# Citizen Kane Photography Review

And is the scene where they're finally telling him that he's leaving his mother and going with
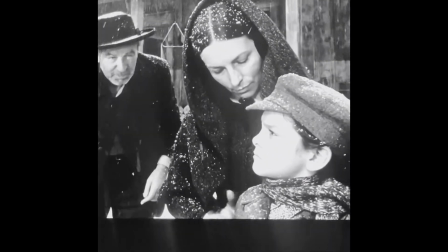(5:08)
the bank representative. That is, me and her decided this ain't the place for you to grow up in. You'll probably be the richest man in America someday,
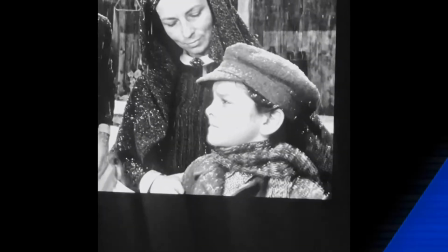(5:16) and you ought to get an education. Only, of course not. Why, wait.
Okay, hold on, stop. Which brings me off the subject, but I really don't understand the first part, where they come into money, so they give their son to the bank. I don't know if this was like a generational gap, where this is just something that has fallen out of favor, selling your kids to the bank, but...
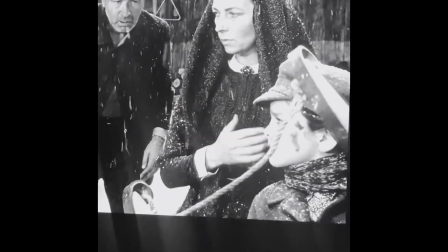(5:51) Now, shall we shake hands? Oh, come. I'm not as frightening as all that, am I? Now, what do you say? Let's shake.
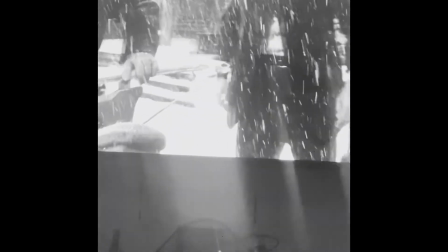(5:57) Charles, hurt me. Just lay with me.
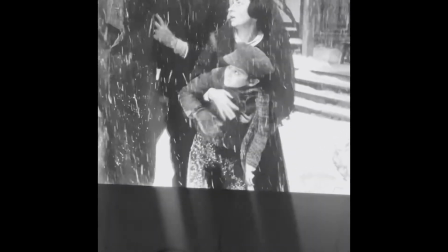(6:06) I'm sorry, Mr. Thatcher. What that kid needs is a good... Why he's going to be brought up where you can't get out.
So the shot that I chose for the full shot is, I believe, actually also a deep focus shot, and it is when you see the repeating mirror hallway and he is in full frame. We see him from top to, we can see him from his head to his toes in the mirror, and the mirror sequence is also a deep shot.
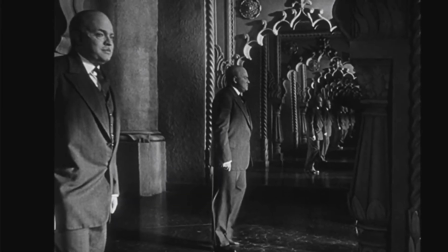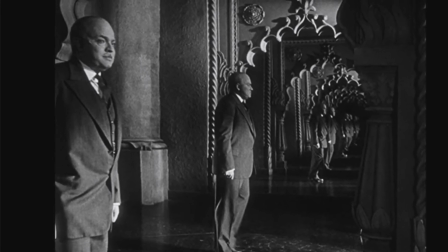The example for bird's eye view that I'll use, and is probably my favorite shot of the movie, is when they do the pull back, and it becomes a bird's eye view of the dragon's horde.
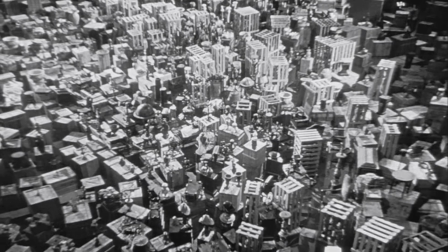This is the example I'm going to use for both the high angle and low angle shots, because they actually both happen in the same scene, and it is the scene where him and his wife are fighting, and depending on the perspective, either him or her is where they switch between high and low angles. With high angles, we were seeing it from her perspective, and where he was all powerful and overbearing and giant-like, and then we saw him in the low angle.
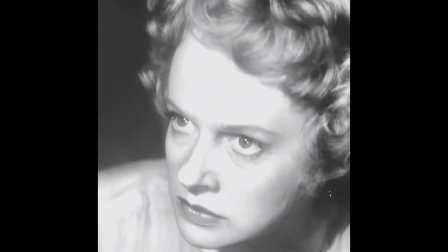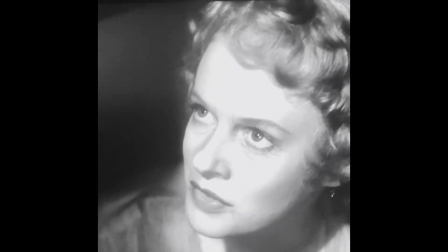(8:18) Whatever I do because I love you. You don't want me. You want me to love you.
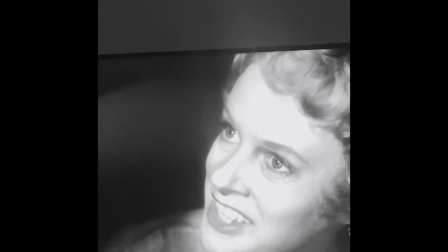(8:24) Sure. I'm Charles Foster Kane. Whatever you want, just name it, it's yours.
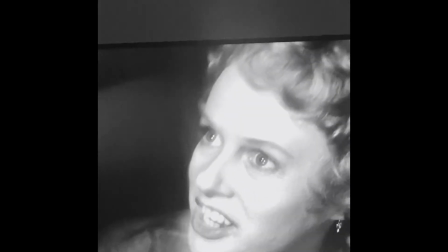(8:30) But you gotta love me.
And then the low angle is him looking down on her, where she is appearing to be helpless and small.
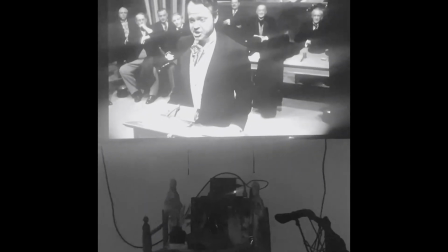(8:41)
And this is the example I'm going to use for the oblique shot.
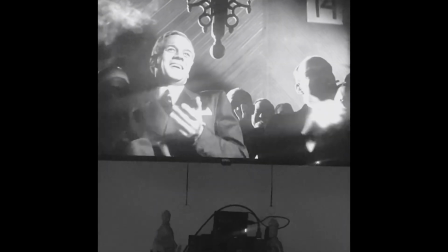(8:47)
As you can see, as the shot progresses, you see that the room appears to be diagonal.